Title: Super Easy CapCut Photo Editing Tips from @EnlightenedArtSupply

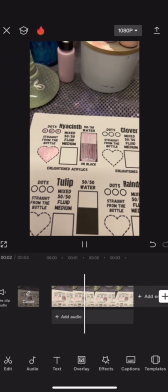0:00 Hey Soul Family! Today I'm going to be showing you some super easy photo editing tips in CapCut.
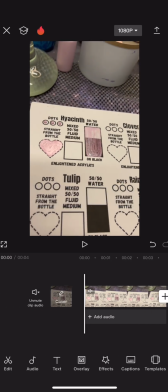0:07 First, we're starting off with this video. It is very yellow as you can see.
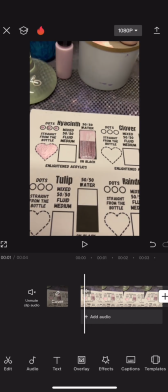0:14 I recorded this in my basement with very poor lighting.
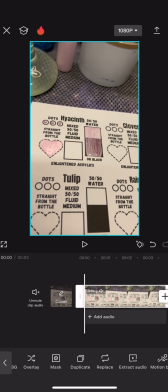0:19 So the first thing I want to do is go in and lighten that up so I'll
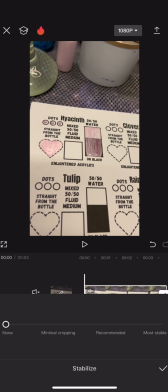0:24 adjust the warmth if I can find it oh nope I'm lying just first
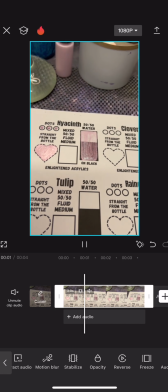0:29 I'm gonna adjust the stability so first I muted it
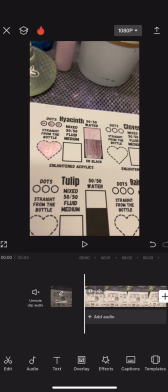0:34 and then I adjusted the stability because that's my new thing I feel like
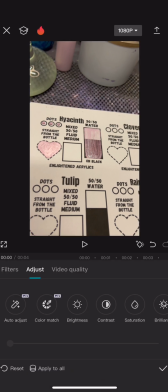0:39 it gives your videos a better quality without needing extra equipment so here I am adjusting the temperature and my favorite photo editing tip is just play around with the settings like just see
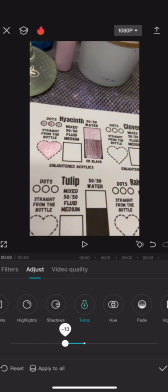0:55 what they do here I'm showing you I adjusted the temperature up and that was like way too yellow and then down and that was too blue and then you just want to find the happy medium where it looks like what it looked like in person and then
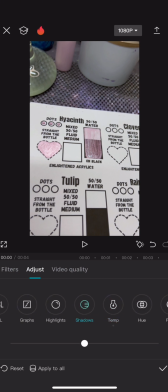1:08 another tip I love to give people is just play around with it see what you like what you don't like find your style do you like
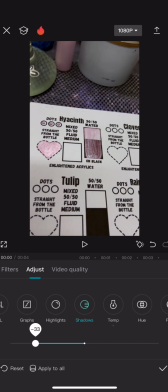1:17 bright do you like dark and saturated it all is perfect
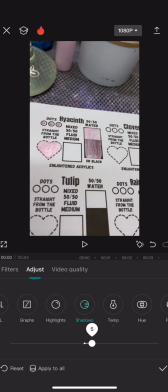1:22 personal preference so you know it doesn't have to be perfect it just has to be what you like and how you want it to look so here I'm trying to get the shadows just right it's hard when you're adjusting shadows to not blow out the image same with like brightness like here you can see
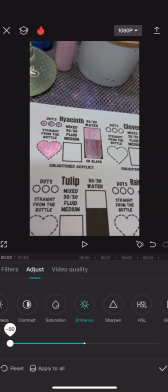1:41 it really blows out the image the other way it makes it way too dark
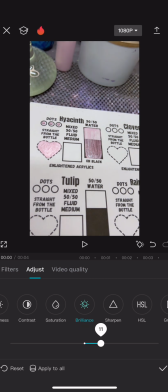1:46 and too saturated and just unnatural looking so you're just trying to find that happy medium brilliance can help with that it can help you or hurt you honestly so just play around with it it really depends on your lighting so here I'm just adjusting the highlights trying to get those darker tones a
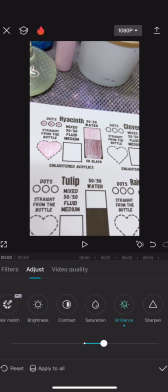2:06 little lighter so it doesn't look so shadowy you can see in the background
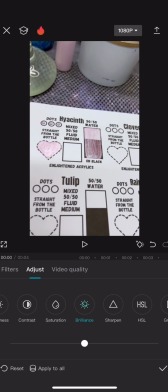2:11 where the paint and my muller and that little container is you can see that lightening and darkening a little bit here and then I always make sure to adjust the sharpening and my videos and pictures I like things super sharp I I
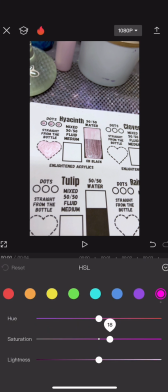2:29 feel like for product videos and photos you want things kind of sharp so here I'm adjusting the colors so when you make things
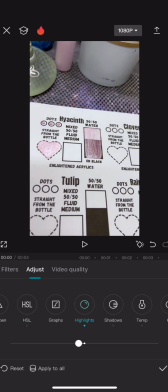2:41 lighter or darker it can kind of take away from what the colors look like in person and you like obviously for me I want my colors to show through true to form in videos which is very very hard to do so I adjust the colors in the video so that they look like
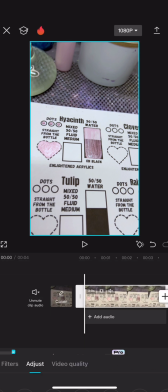3:00 how they would look like in person so you can get a better idea and then here just still trying to adjust those undertones and then I realized this is a little too fast like I want to slow this down a little bit I feel like it gives it a better feel so I
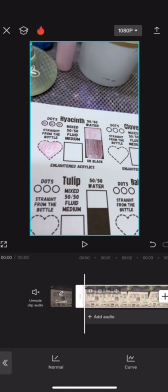3:16 go and put it on 0.5 and there we go it gives it just that like chef's kiss
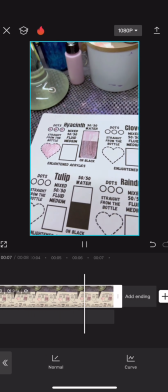3:24 I don't know how else to explain it but I just love it like
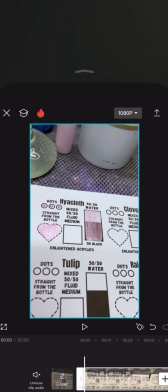3:29 that's my new thing lately is just slowing everything down here I am screwing up my
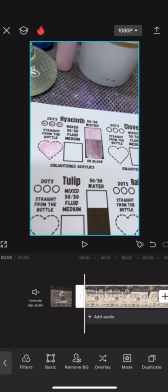3:33 views and I realized it's still like it's a little too far away so I wanted to adjust that so I kind
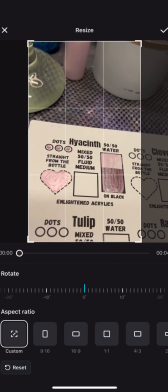3:43 of just zoomed in a little bit I wanted to make sure certain things were still in frame
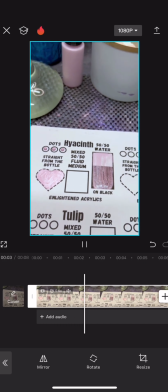3:49 just so you're like your setting is aesthetically
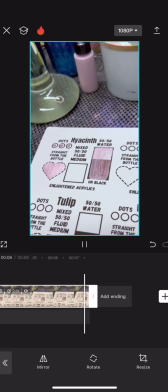3:54 pleasing a little bit hopefully kind of as you guys know I am